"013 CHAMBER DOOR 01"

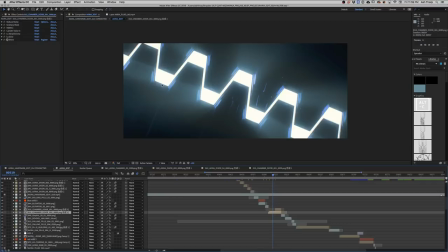[3:56]
Yeah. and here's the final what it looks like with the noise and all that kind of stuff on there but it turned out pretty good, I liked it I think we did good on that and that's all I can think of in regards to this shot there's some shine on it, it's a simple model, it's a little bit different from the original
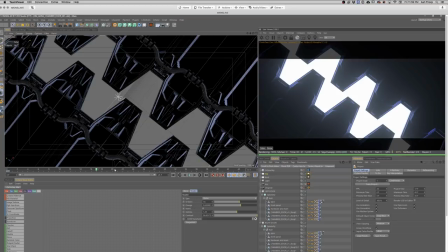[4:16]
but it was fun it was fun making I think we had a good time also we added some particles right?
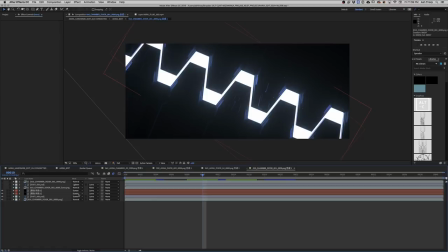[4:23]
to boost the automosphere yes yes and i think we went through it a couple times we tried a couple different things and um this i don't know what this says because i can't read but okay that's funny we
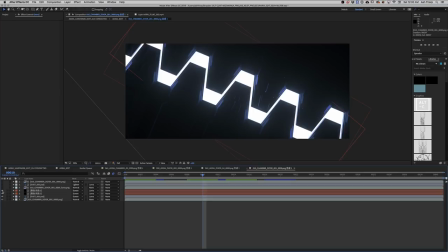[4:38]
would get files back and forth and it's like wait what's that and so i had to figure it out so oh that's great um i think it's just dust it's just
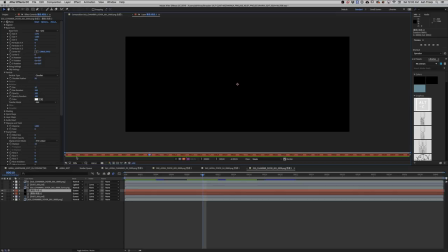[4:48]
a dust layer yeah see yes yeah it's like I guess a basic dust layer here.
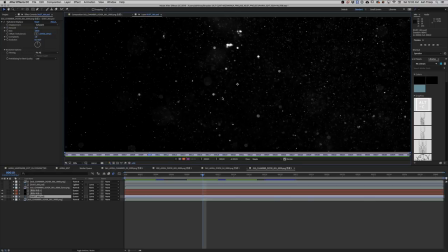[4:55]
And then here's a Photoshop file. This is like some, I think this is like a photo my friend gave me back like five years ago or something of some dust that he ended up shooting to put on some of his photos.
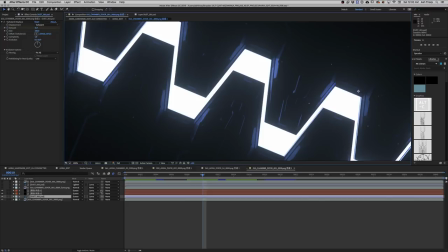[5:06]
And just taking that and then setting it to a mask based on the Luma key.
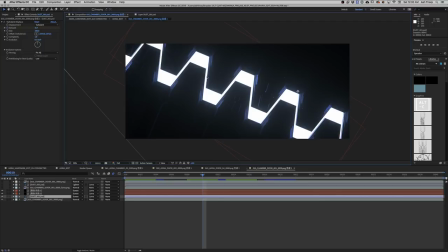[5:12]
So you set it off to be like, you basically make a mask out of the brightness of the shot, which is cool. It's a cool little trick. and then you feather it out so you can kind of allow for the dust to only accumulate near the light spots of the shot which is cool it's a cool effect it does a lot of work for you it's basically a living mask which is awesome so yeah
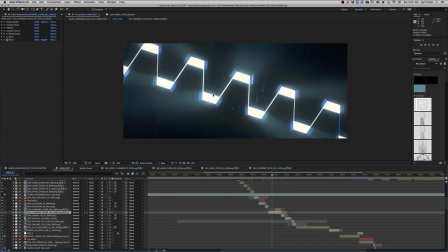[5:35]
fun times we could probably have added more more to it i think more particles probably but i think it's good as it is
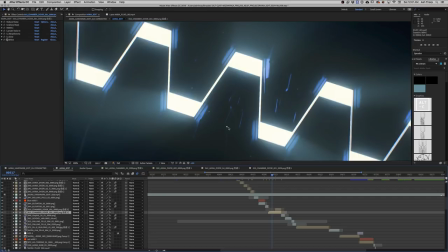[5:43]
so yeah the worry is if you add too many particles you get a lot of this stuff where shine picks it up and artificially like it puts light where you
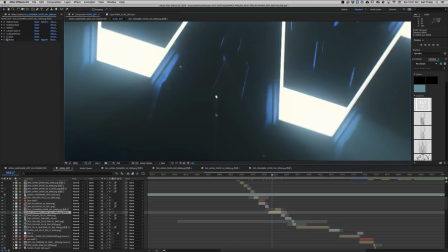[5:52]
don't want it to do it you know so yeah like that's an error but you
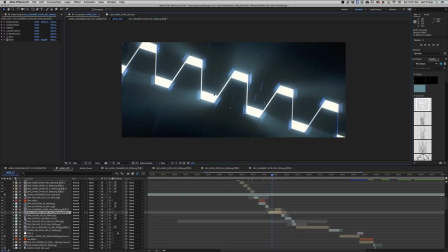[5:57]
guys didn't hear that so yeah nothing's perfect okay all right yeah yeah just a couple of frames i
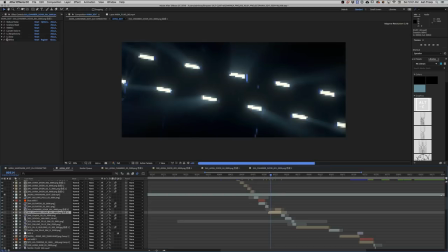[6:06]
think it's okay it's just a couple of frames exactly that's right that's all we say right that's how we that's how we deal with it so i mean it literally is it's just a couple frames so but um i don't know i think this really
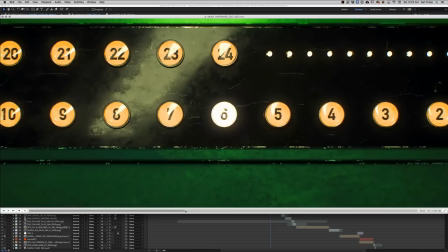[6:18]
complements the shots well and i think it it's it's kind of a cool way to cut between the elevator uh and the edit to to um i think this goes to the numbers which is kind of cool like we're doing a bunch of just sequences um that
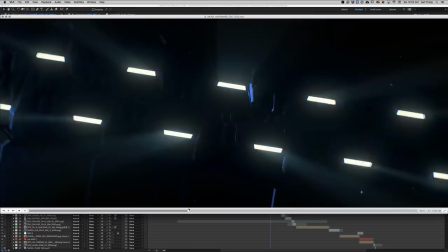[6:31]
are cutting in a same in a similar rhythm you know which is interesting so um
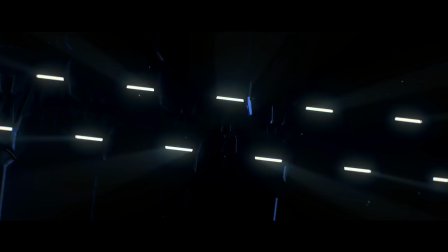[6:36]
yeah that's fun anything else on this on this good door hotness i think we are okay yeah
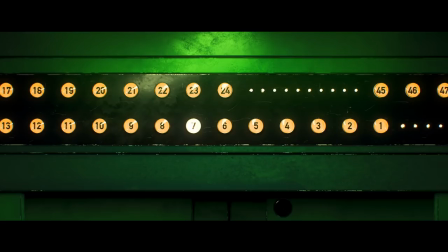[6:45]
let's talk about it for another couple hours then just a couple hours yeah
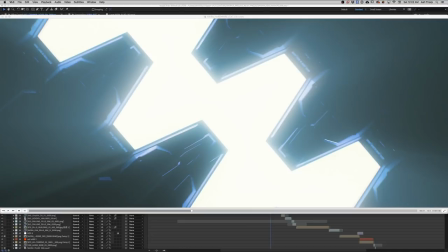[6:52]
okay cool we're gonna move on to the next shot here okay you ready yeah okay we'll see you guys in the next one